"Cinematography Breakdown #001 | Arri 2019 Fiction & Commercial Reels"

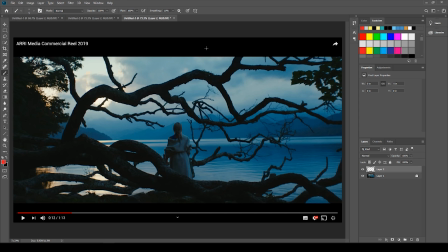731s
In commercials, you very much have this maybe one or somewhere between like 1 to 5 second shot of a certain location, a lot of the times anyway, and something like this may be on screen for only a little bit,
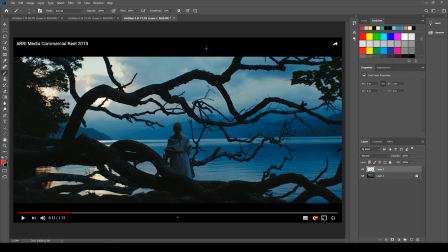747s
so it really needs to have a lot of visual interest. These branches here, and as well as the light here, the sunlight here at the back, and then the color palette of the blue adds a lot of texture to this image overall.
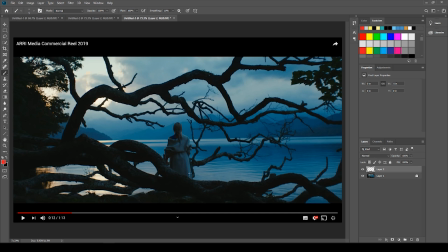764s
So generally, whenever you for the rest of this breakdown of the shot, just think that texture is important, and texture is obviously a really big factor. Texture is obviously something which was considered here. It's why they shot probably here.
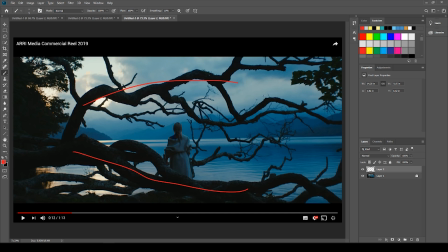783s
They could have easily shot somewhere very similar without these branches, but these branches do a lot for the texture and the symmetry of the shot, which again I'll sort of mention later. The shot's very appealing to me for a number of reasons. It's a shot which is a great example of color and composition as well, but you can't just shoot this at any time of the day.
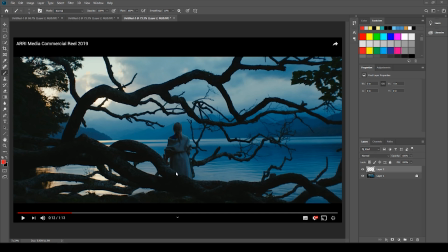802s
Okay, so carefully planning when you shoot something is extremely important in a lot of ways. For example, if you wanted to shoot, I don't know, like a really wide establishing shot, and the film was about an apocalypse that just happened,
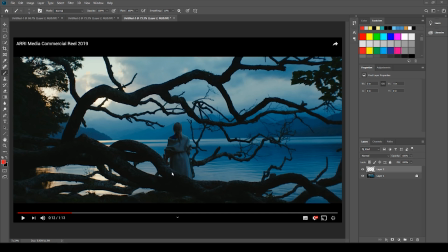816s
you wouldn't want to shoot it midday when there's cars on the roads and there's sort of birds around and stuff like that. You want to shoot it very early in the morning, before people are awake, before even really the birds are awake. Unless you CG it all out, which of course is achievable, but it's a different argument really.
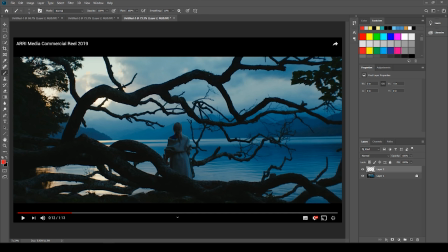836s
In this example, the sun setting is actually pivotal to the natural colors and the contrast of the shot. So let's take a look at this. So the shot here, you've got the sun in the setting over here on the left.
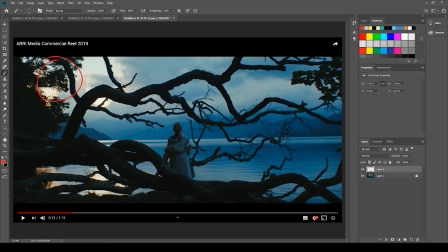856s
This is probably it's either the last 15 minutes of the day or so before it gets dark, or too dark to shoot, or alternatively it could be shot on just the tip of the morning, just as the sun is rising, which I actually think is more the case here.
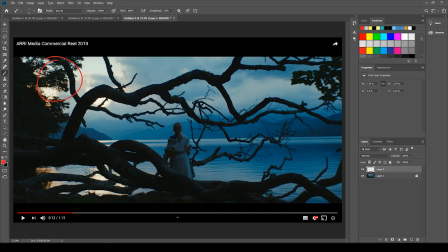874s
I think this was shot in the morning, and the reason for this is because you've got this like natural haze here, this like mist like sitting on the lake. Now if this was during the end of the day, where the sun had
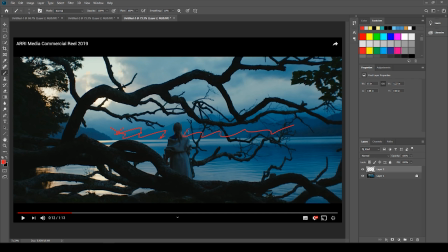892s
risen somewhere up here, and then it's setting over here. A lot of this mist, or all of this mist, would be gone. It just wouldn't be there. It would have evaporated into the sky because of the sunlight and the temperature as it warms up, and it wouldn't be there.
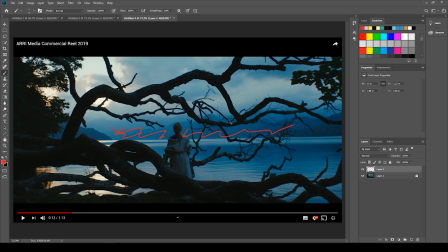909s
So I think this was actually shot during the morning, which is something to think about if you're a DP and you're sort of planning on this. I don't think they would have hazed the entire lake. It just seems kind of impossible in a lot of ways.
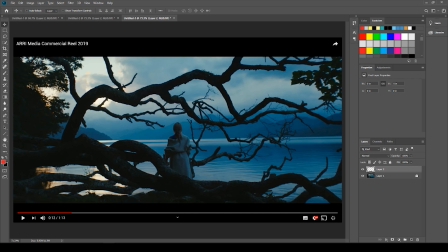924s
So what else is the sun doing for us? So the sun's very low. Okay, it's very low, and these tree branches that are running through the image here are kind of like, they're not entirely, but they're almost like black in a way.
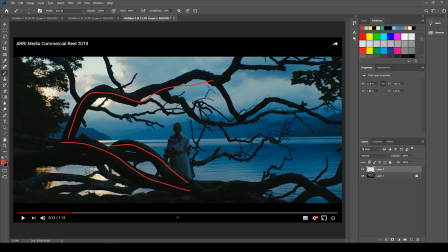942s
They've got no light on them whatsoever, because the sun is all the way over here, right? Now, this is important because the branches are not being used as branches. They're just being used for texture, really, and to make the shot a bit more interesting. If it was midday, if the sun was coming down over here,
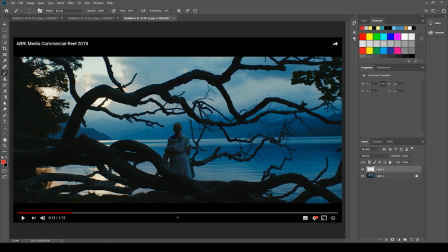963s
especially if it's overcast, the entire sky comes this one massive softbox, and these branches would all be lit up the same as she's lit up, the same as these branches over here are all lit up.
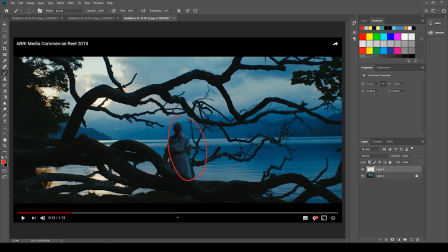976s
And really, when you want your subject and this vista here to be what you're trying to shoot, it matters. And especially for the color palette, if it was midday, you wouldn't get this sun here.
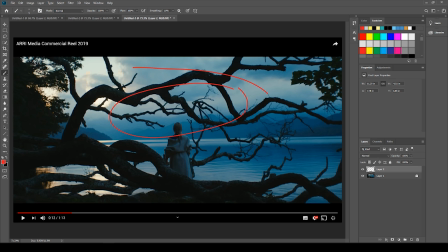991s
I mean, technically you could color balance for this blue, but I mean, at the expense of what, right?
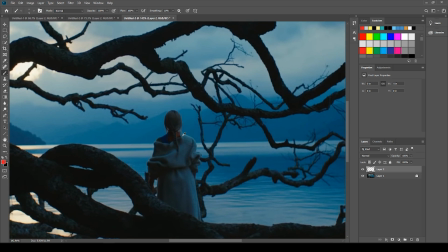997s
You're losing this the slight orange edge light that you can kind of see, not like it's doing much, but I concur.
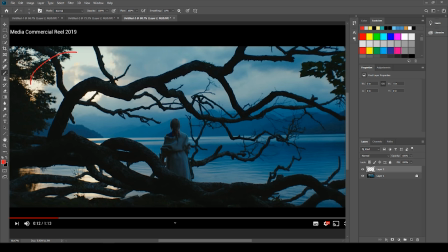1005s
Obviously the contrasting color palette, you wouldn't get this blue and the sun here. The sun is obviously creating these
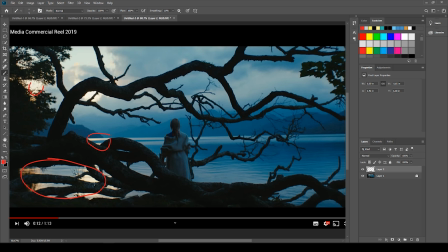1017s
these tinges of color contrast, and the sheens of orange in the water, which really appeals to me. And they go all the way across. Look, this color, like the different shades of color,
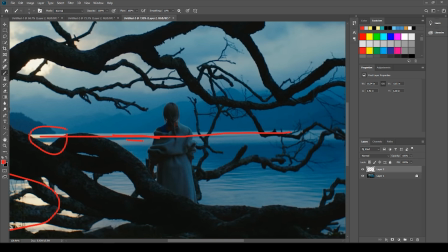1030s
you can follow it all the way from the orange as it drifts off into the almost like a gradient into blue,
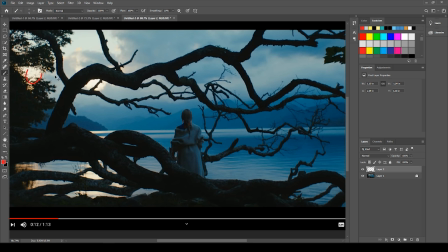1037s
and it's all because of the sun and where it is and the time of day that it's been shot.
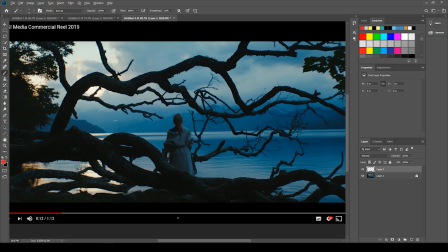1042s
Final thoughts, really. The shot's very symmetrical in a lot of ways, which is also why I like it.
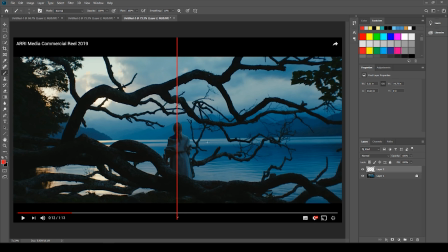1048s
The subject is middle of the frame. You've also got the branches. They don't just run through one side of the frame, they continue into the other side, but also you've kind of got symmetry vertically as well, where you've got a tree branch running on the bottom,
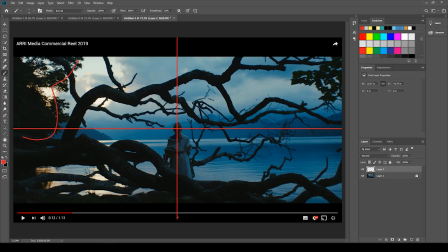1067s
you've got one running over the top, you've got these trees here, and then you've got a bit of foliage and a bit of some leaves here. Generally it's a very balanced image as far as composition is concerned,
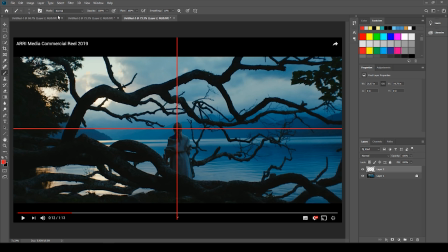1083s
as far as the weight in the shot, where you've got one on one side, you've got it on the other side as well. Again, the branches here are not supposed to be a subject.
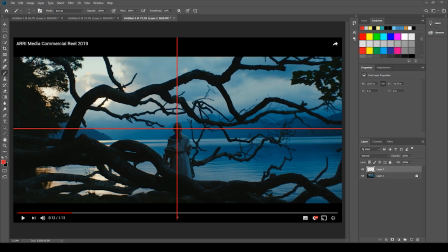1098s
All they're doing is adding a visual interest and adding some sort of texture to the image, which is really important to consider if you're a DP, especially in the commercial world, or if you're shooting fiction, shooting in interesting locations, and using those to your advantage to make your shots better through composition.
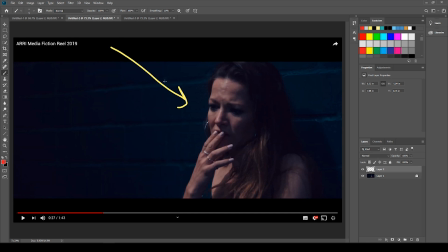1118s
So that's it. It's just these three images out of this.
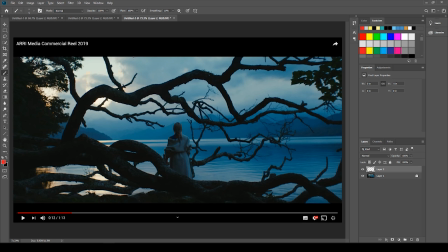1124s
Across both videos, there's probably have like 100 shots or something. If you want to check them out, I'll put them I'll put them down here. I'll put them in the description, so you can check them out.
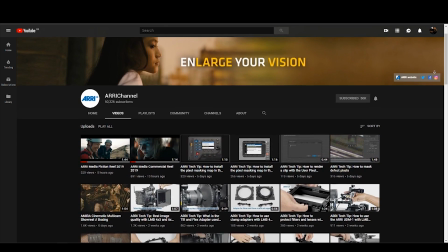1136s
The Arri YouTube channel is actually really good for cinematographers looking to improve.
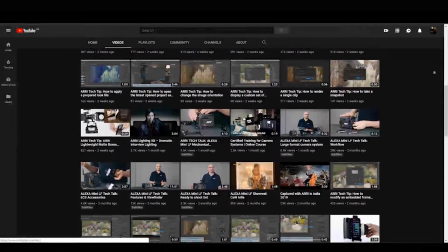1142s
Not only do they give you videos like this that you can sort of break down,
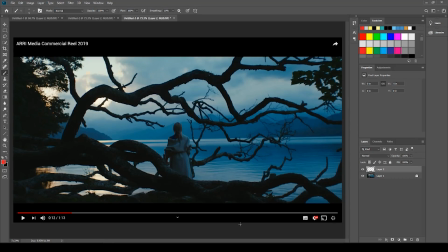1145s
but they upload some workshops that have taken place that Arri have hosted, things like Cameramage, and other film festivals where like cinematography workshops have been hosted. They upload those. There was one with James Laxton, the DP of Beale Street Moonlight.
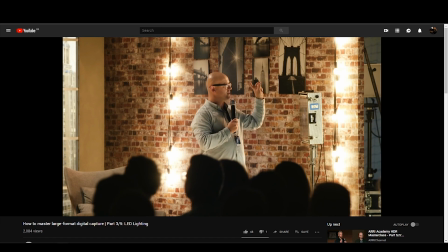1164s
He did one which is on there, which you can find out. Lots of good stuff.
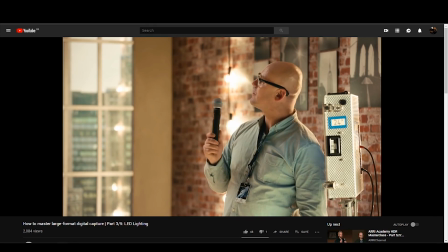1169s
Also their website, they have a video section which you can check out as well. Again, I'll put the links down below.
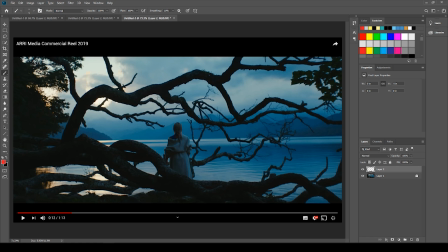1175s
Anyway, thanks for watching the video, and I hope you got a lot out of it, and I hope that I was able to maybe make you think of some ways that you could make your cinematography better,
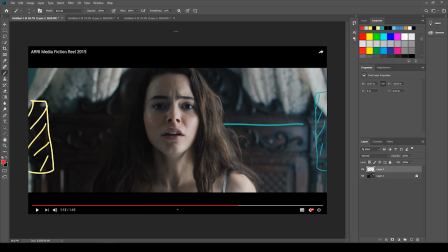1187s
and some of the the choices and
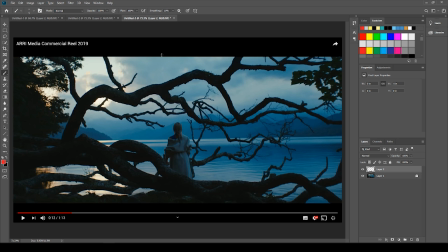1190s
sort of the thought process that you should be doing as a DP in order to get the shots that you want.